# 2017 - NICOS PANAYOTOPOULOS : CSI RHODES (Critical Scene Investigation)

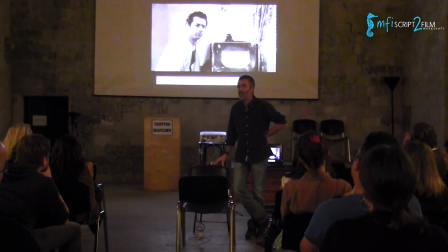Why did they choose to have him kneeling down on the floor next to a TV showing absolutely nothing? Why? Why is this guy? Can this be accidental?
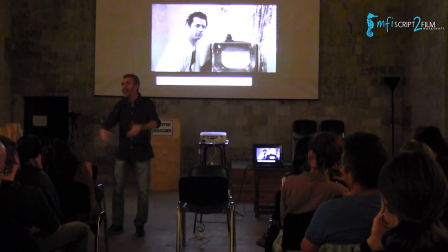Can you, maybe this guy then said, what shall I do, Martin? Why don't you kneel next to the television and let's get over with the fucking scene. It's not well written anyway.
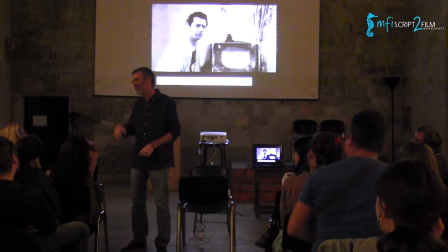If it was up to me, I would cut it from the screenplay, but Paul Schrader, he's a wacko, he would get mad.
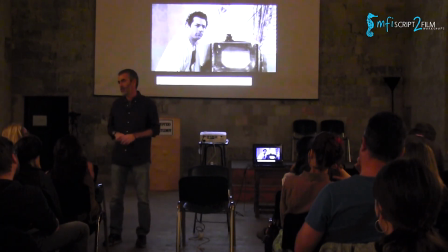No, it didn't happen this way. It didn't happen this way. It was in the script, but the TV was not showing anything. It was in the script that the TV was, how do you say that here?
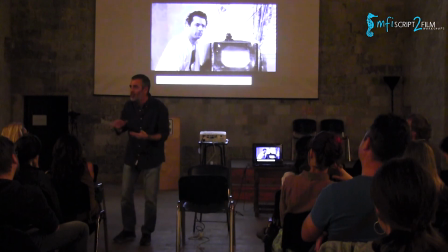Yeah. And he's trying to fix it. Because it's not a TV, Niccolo. This is not a TV, this is the protagonist's head. That's why he's kneeling next to it. No, don't laugh. It's not funny. It's really serious.
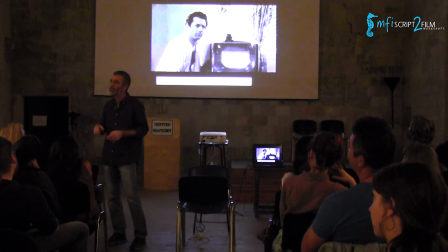It's his head. This is what's happening in this scene. And what is okay, now that I'm in this shot, I will ask you, what is the other one doing?
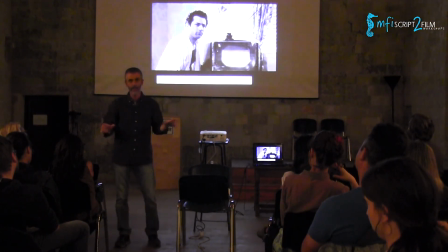Okay, he's cracking up, and it's been told. We've been warned. He's cracking up. His head doesn't work.
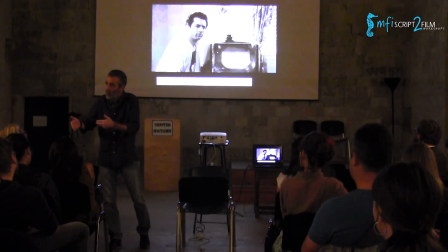If you notice the scene, how the scene unfolds, you will notice that he's going nuts.
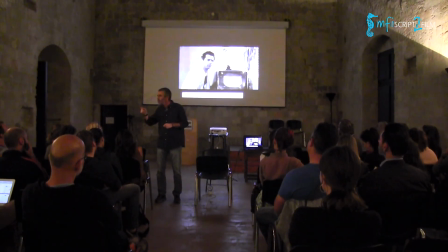What happened there? Did he fuck Vicky? Why didn't you tell me? What happened with Salvo? Why did you kiss her like that? Did you fuck Vicky? He's cracking up. This is exactly what is happening. And we've been warned. He does not have a clear vision. No.
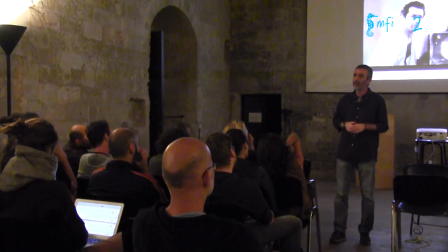He cannot see. What is the other one doing? Just waiting for the...
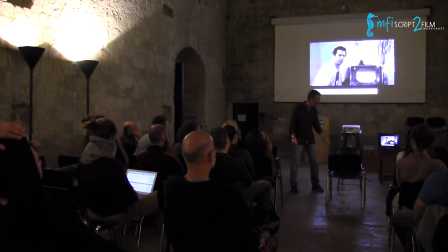No. He's doing something more than that. Why doesn't he tell me what? Why doesn't he tell him what happened back then?
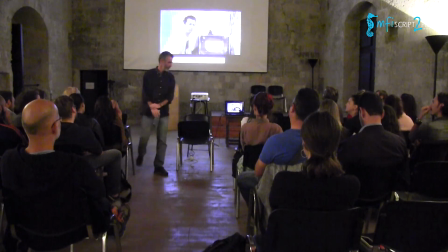Okay.
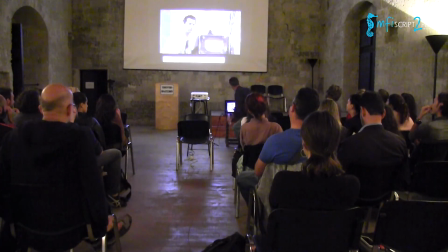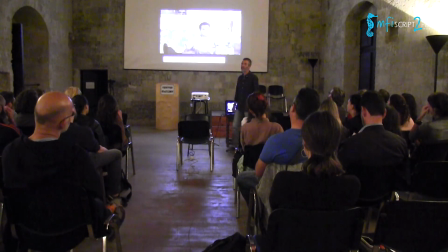What does he do? The answer is there.
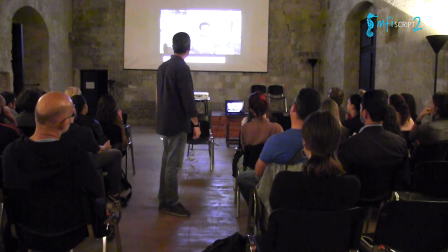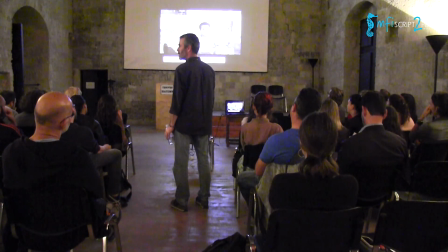He's protecting this woman. He's protecting Vicky. That's why he didn't tell her.
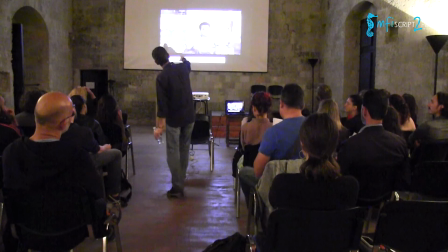That's Vicky right behind him.
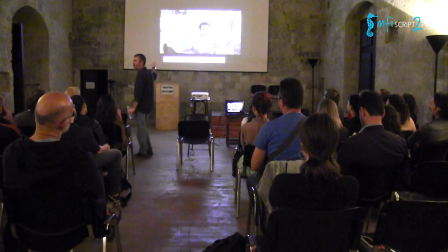This was not a decision by the prop master. Or it was. And Martin approved it. Just because he knows what this guy is doing in this scene. He is protecting Vicky.
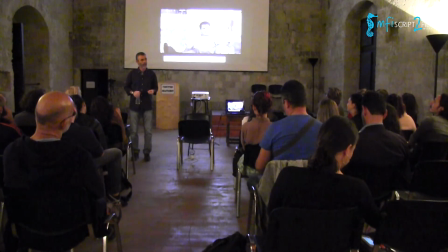That's why he doesn't tell him what happened then. That's why he's trying to talk him out of this issue. That's why every time Vicky is referred He says, look at you, look at your belly, you're defending your title.
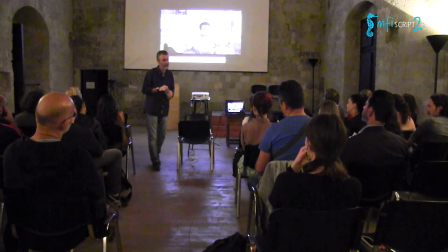Get a grip on yourself. Right? This is what happens in the scene. The one is cracking up and the other one is protecting Vicky. And it's all there.
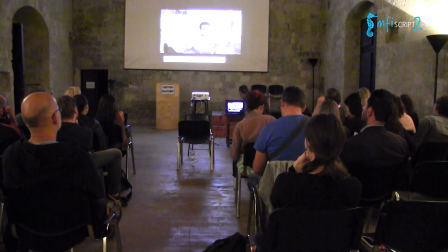He did it right from the start.
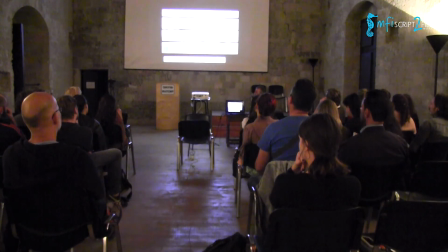This is the credit sequence. Even before that, by the use of music, but look at this brilliant picture. How the visuals can help you.